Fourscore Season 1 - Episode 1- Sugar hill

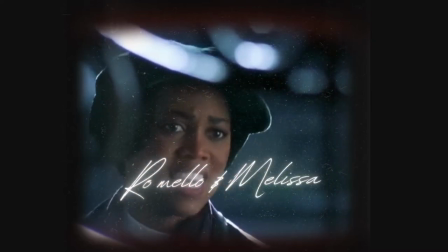Suddenly, grief, pain, and acceptance of reality is not all there is.
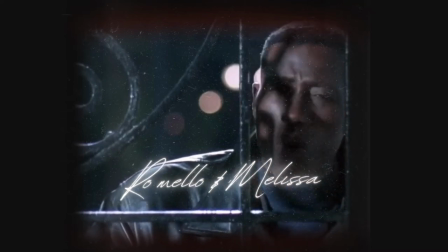Suddenly, dreams become capable of manifesting. The way that he looks at her and spots from the club,
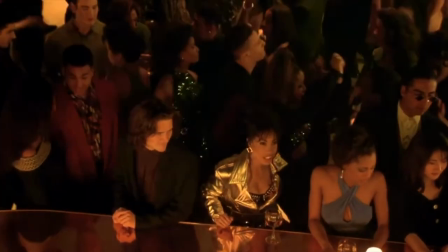almost as if she can feel his eyes on her, the way she looks up at him, the music, the intensity of the stare,
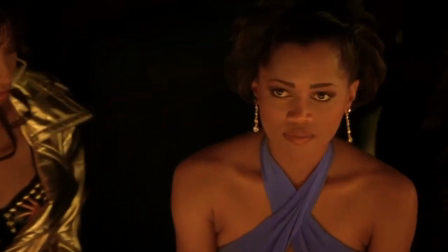it's just magnificent. How the camera zooms into them both as if no one else matters, they only see one another.
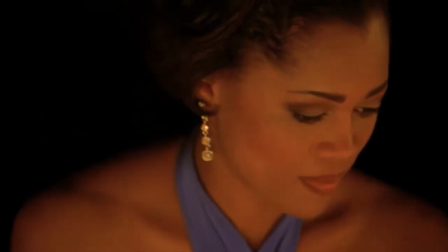It's so beautiful.
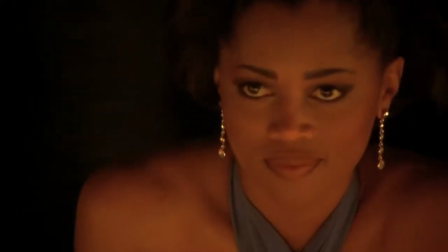The lighting, how there's so much gold around her and him in the lights,
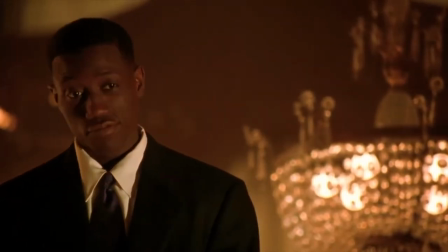as if they've both spotted a treasure within each other. It's just perfection.
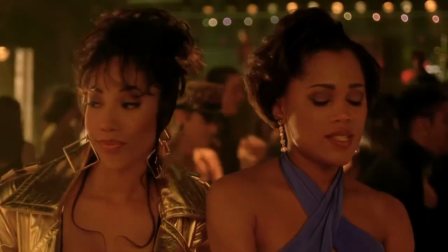This is the best scene.
Let me tell you something. Huh? That's one nigga in here you don't want to get mixed to. Why not?
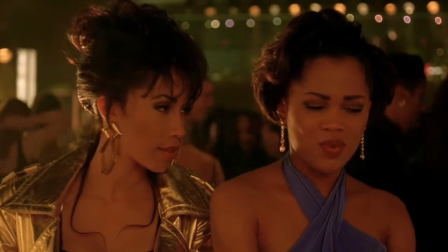because he's in the catering business. You hear me? What? I'm gonna put it to you straight.
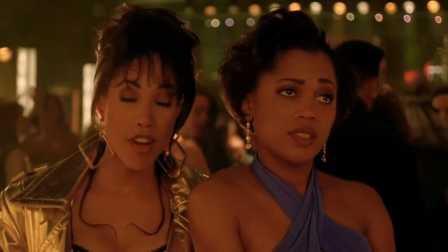Huh? That nigga serves up more heroin in Harlem than McDonald's serves hamburgers.
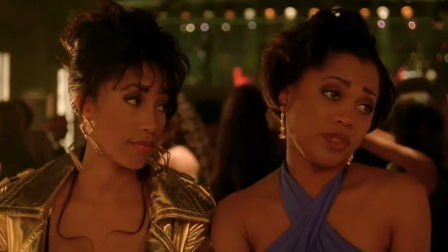Stop lying. You tripping? Are you tripping? Mm-mm. What? I'm glad you came out.
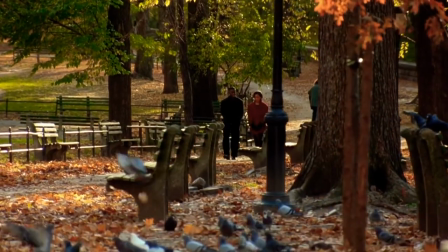Well, I just didn't have nothing better to do. That's it. Oh, is that right? And what do you do?
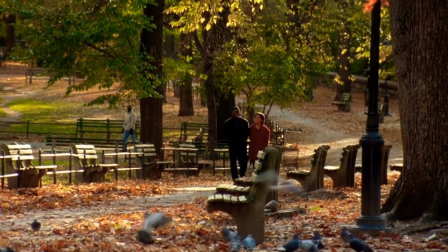I'm an actress. Really? Yes. What restaurant?
Melissa was a dreamer,
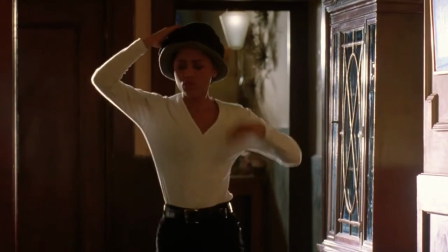and the very thing that frustrated her mother with her was essential to Romello.
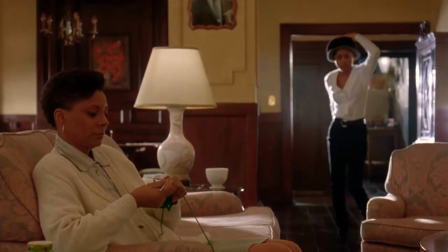It just goes to show the very thing that someone else may not appreciate or
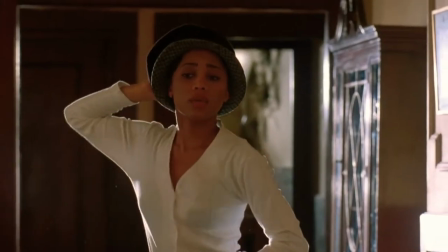understand about you can be the very thing that someone else may need from you.
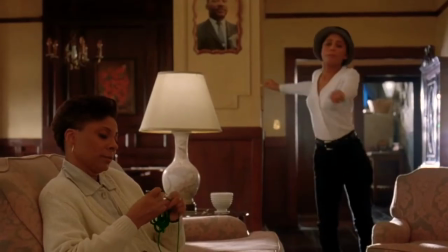That's why it's important to just be who you are.
Come on, mama, come on.
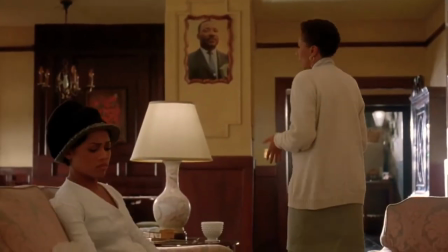I don't want you to get hurt. I just want you to get serious about your life and stop wasting time on chasing this illusion.
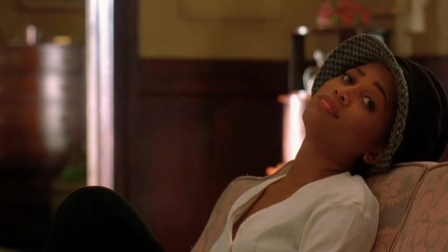Anything for you, mama. Do you know what I would love to do?
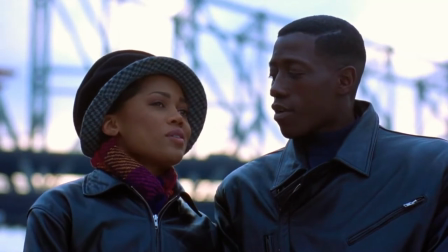No. I would love to just go to the airport and hop on the first plane going anywhere.
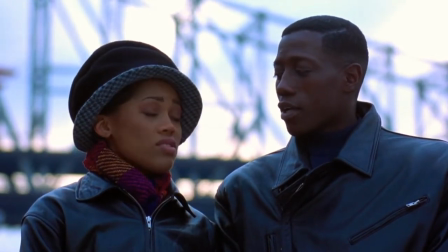Any place to do, you know. Isn't that right? That's right. I just fly away and leave all this shit behind.
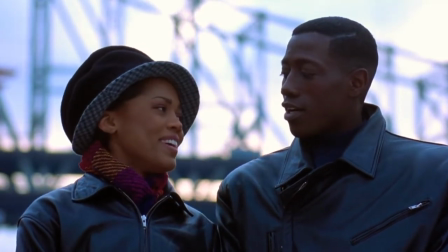And you wouldn't take me with you? Well, we're dreaming, right? You said it was if I could do.
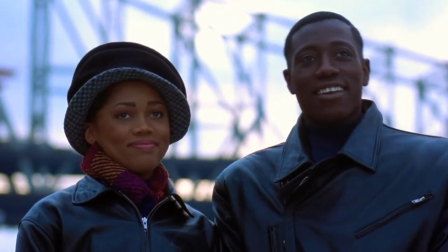Yes, I take you with me. I like that something. Any place will do.
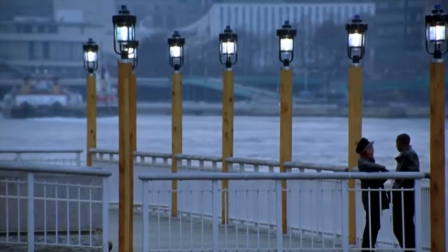Oh, yeah?
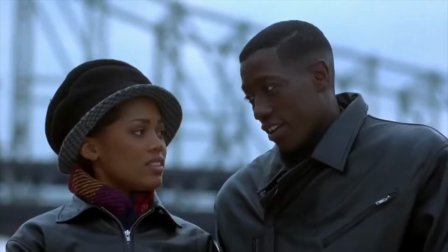Don't you ever dream? Yeah, I dream.
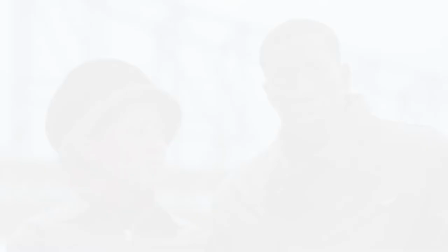My dream's always kind of. So many dreams turned into nightmares.
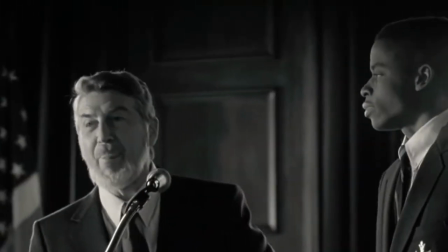This film perfectly connects its dialogue to its storyline, which you would think is a given, but in a lot of films, they fall short.
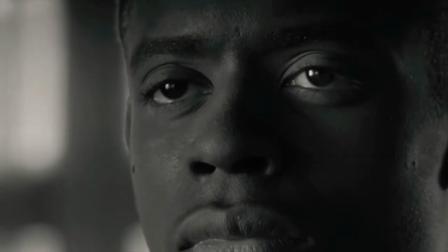Here, he talks about how his dreams turned into nightmares, and it explains why he stopped dreaming.
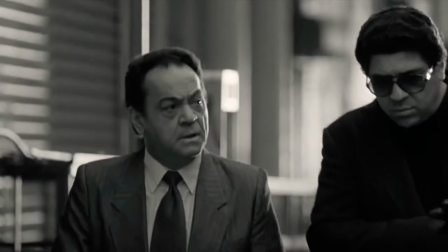And Melissa, who ignited something into him, lets him know that it is possible to dream again and to make those dreams a reality.
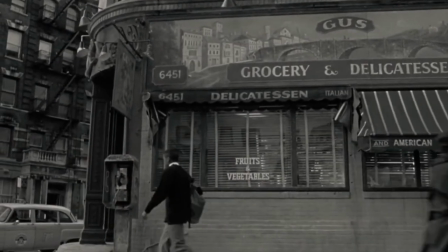We are more than the hand we've been dealt. We are more than our struggle, you know, and our pain.
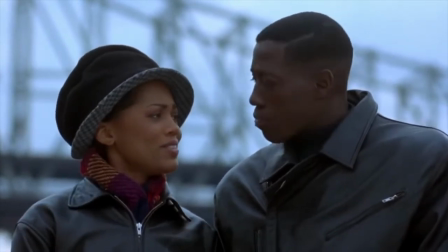I think I would like to get on that plane. Matter of fact, I just bought a plane. Okay. Put a kid on it. You know what I'm saying?
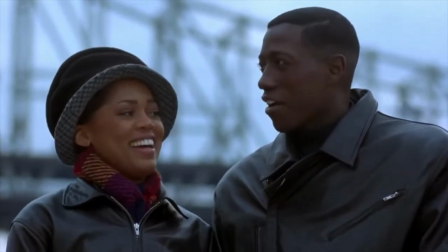Kick my plane out. Yeah. Pimp it. Yeah. I'd like to go back to see where my parents came from.
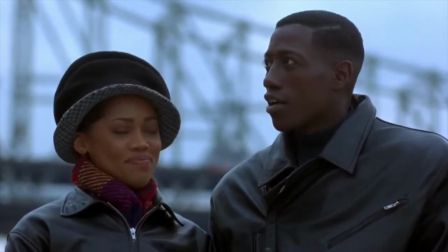It's a good dream. I like that.
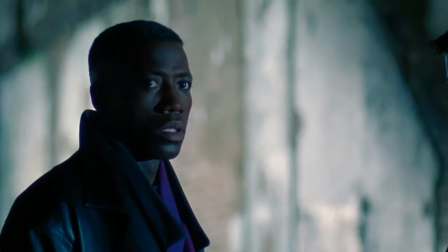With this spotlight on him, she's able to see what's in his shadow.
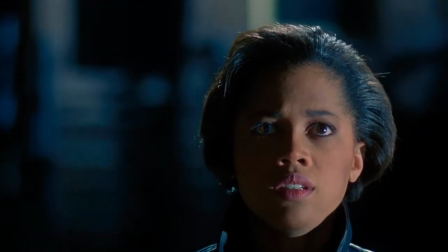Now all that is hidden is shown to her. Her fear is such a contradiction to what she knows of him.
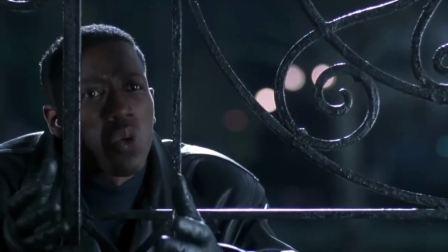When he tells her that she's the one, it's almost as if he's playing with her because she is his possibility for something better.
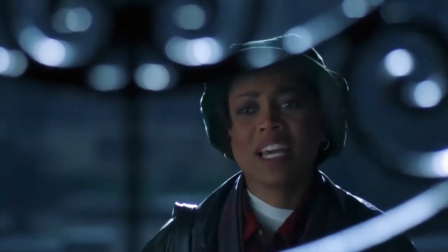She was the light at the end of the tunnel, the light in the darkness of his life.
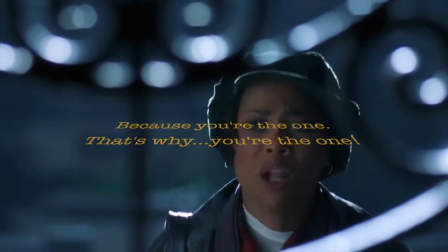Because you're the one, that's why. You're the one. Leave me alone! I just want to take a walk.